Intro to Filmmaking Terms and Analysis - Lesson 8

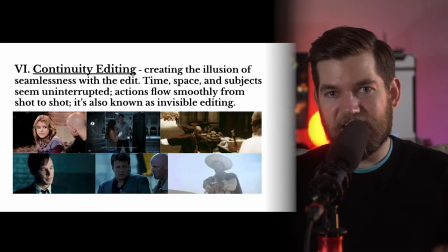[4:04]
In the top right example, you can see that the sword fight scene is hard to match,
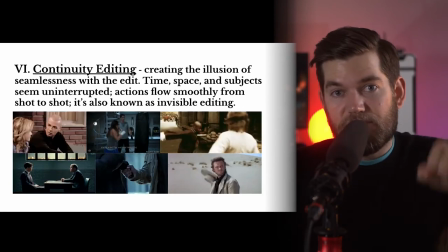[4:09]
but you need to match the position of general sword positions in between shots.
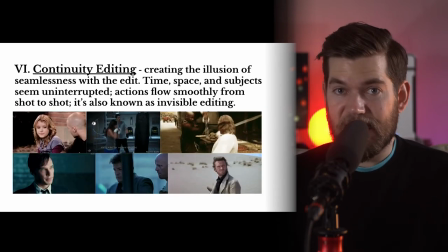[4:14]
It's important for actors to repeat the same actions the same way every time you record a scene from a different angle.
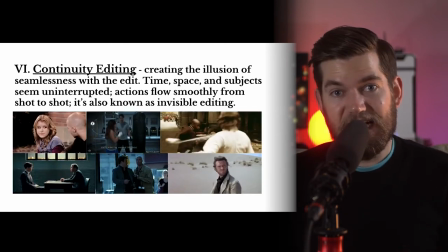[4:23]
So in a fight scene, if you want to be able to cut from one shot to another seamlessly,
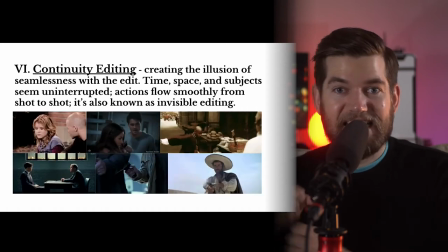[4:28]
smoothly, invisibly, you'll need to have the actors act out the exact same motions more than one time.
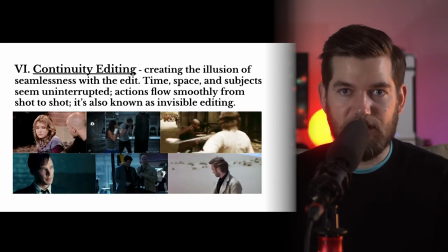[4:35]
In the bottom left example, you can see the cut from the master shot to the close-up requires the actor's facial expression to match from shot to shot.
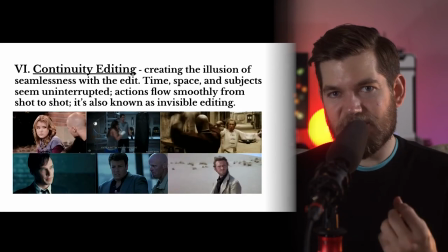[4:44]
In the bottom middle example, you can see that the editor uses an insert shot of the gun to switch between these three shots.
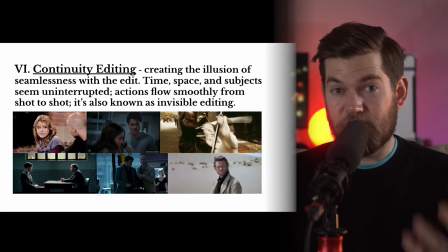[4:51]
If he only had the first two shots, it might seem jarring to go from a wider shot to a closer shot,
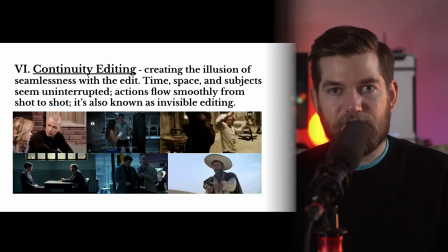[4:58]
But that insert shot smooths out the transition between shot A
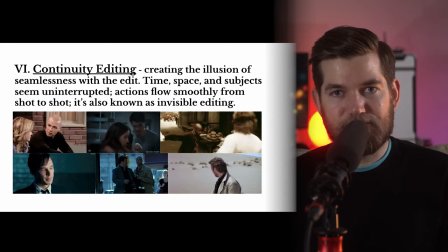[5:03]
and shot C by inserting shot B. In the bottom right example, you can see an example of shot reverse shot that uses an action,
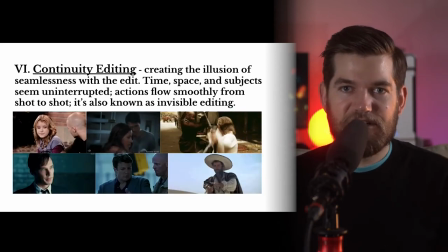[5:12]
the action of shooting the gun and then the reaction of the hat flying off of Clint Eastwood's head. So we've talked about shots already, and I hinted in the lesson where I introduced the term shot that we would later move on to something that's a little bit longer, a piece that is built from multiple shots, and that is our next term, a scene.
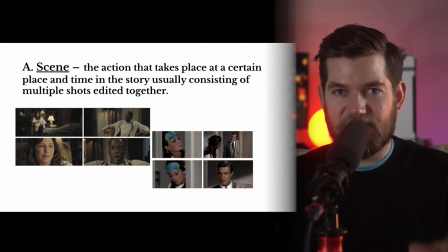[5:32]
A scene is the action that takes place in a certain place and time in the story. It's kind of like a chapter in a book. Scenes usually consist of multiple shots edited together. You can see in both of these examples that shot-reverse-shot is used to stitch these shots together to build a scene.
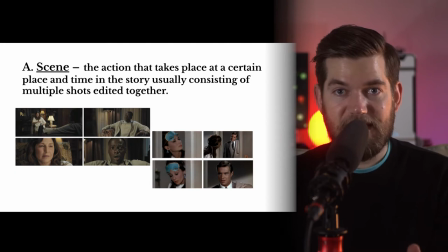[5:51]
We haven't talked about shot-reverse-shot yet, but we'll get to that vocab term very soon.
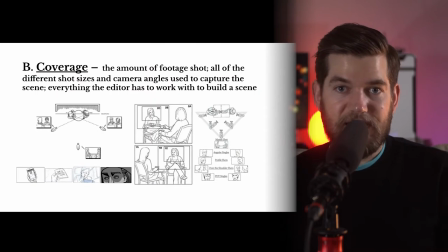[5:56]
Our next term is coverage. When a director says that they want to get a lot of coverage of a scene, what they're saying is they want to get many different camera angles and shot sizes so that the editor has a lot of footage to work with.
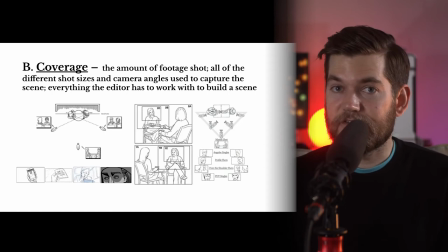[6:10]
Coverage is the amount of footage that is shot. It's all of the different shot sizes and camera angles used to cover the scene. It's everything that the editor has to work with to build the scene. When gathering coverage, it's important that two shots from different angles aren't too similar.
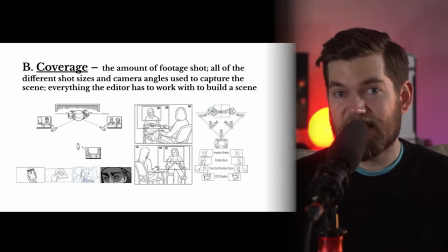[6:28]
Make sure that the different angles are different enough, that the shot sizes are different enough so that the cuts don't feel jarring. You don't want two shots that are similar but slightly off, or it will seem like a mistake on the tripod on the part of the camera operator.
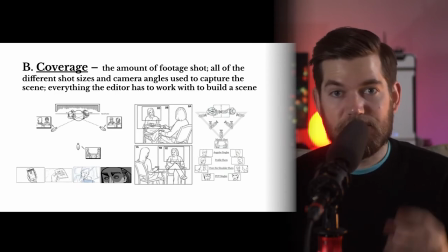[6:44]
You want to make sure that when gathering coverage, you're getting very different angles and shot sizes for the editor to change position throughout the scene. When an editor is going to build their scene, a very common way to begin is with an establishing shot.
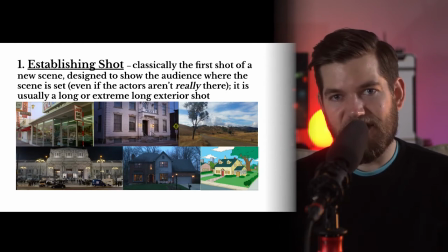[7:00]
That's our next vocab term. Again, an establishing shot is classically the first shot of a scene. An establishing shot is designed to show the audience where the scene is set. Establishing shots can work even if the actors aren't really there.
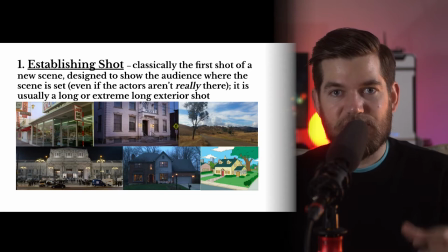[7:17]
For example, the top-left example outside of a drugstore could be used to set up a location, but then the interior could have been recorded at any place that looks kind of like a drugstore, and our brains would connect the exterior to the interior. The establishing shot establishes where we are.
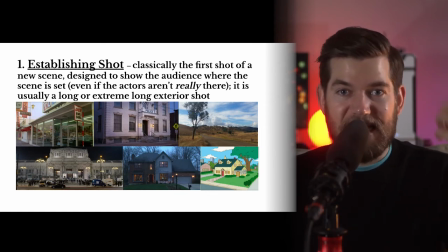[7:37]
This is commonly used when films are shot in a different location than where the story is set. For example, if a film is shot in Canada, but it is set in New York, you can record exterior shots for the establishing shots to establish the
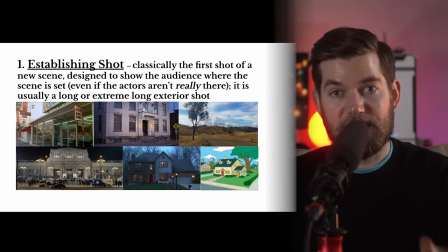[7:53]
location of New York and fool your audience into thinking that the actors are actually there. The top middle example of the police station is a classic example. Police stations aren't going to allow filmmakers to film because police can't afford to give up the police station for a day for you to film your film.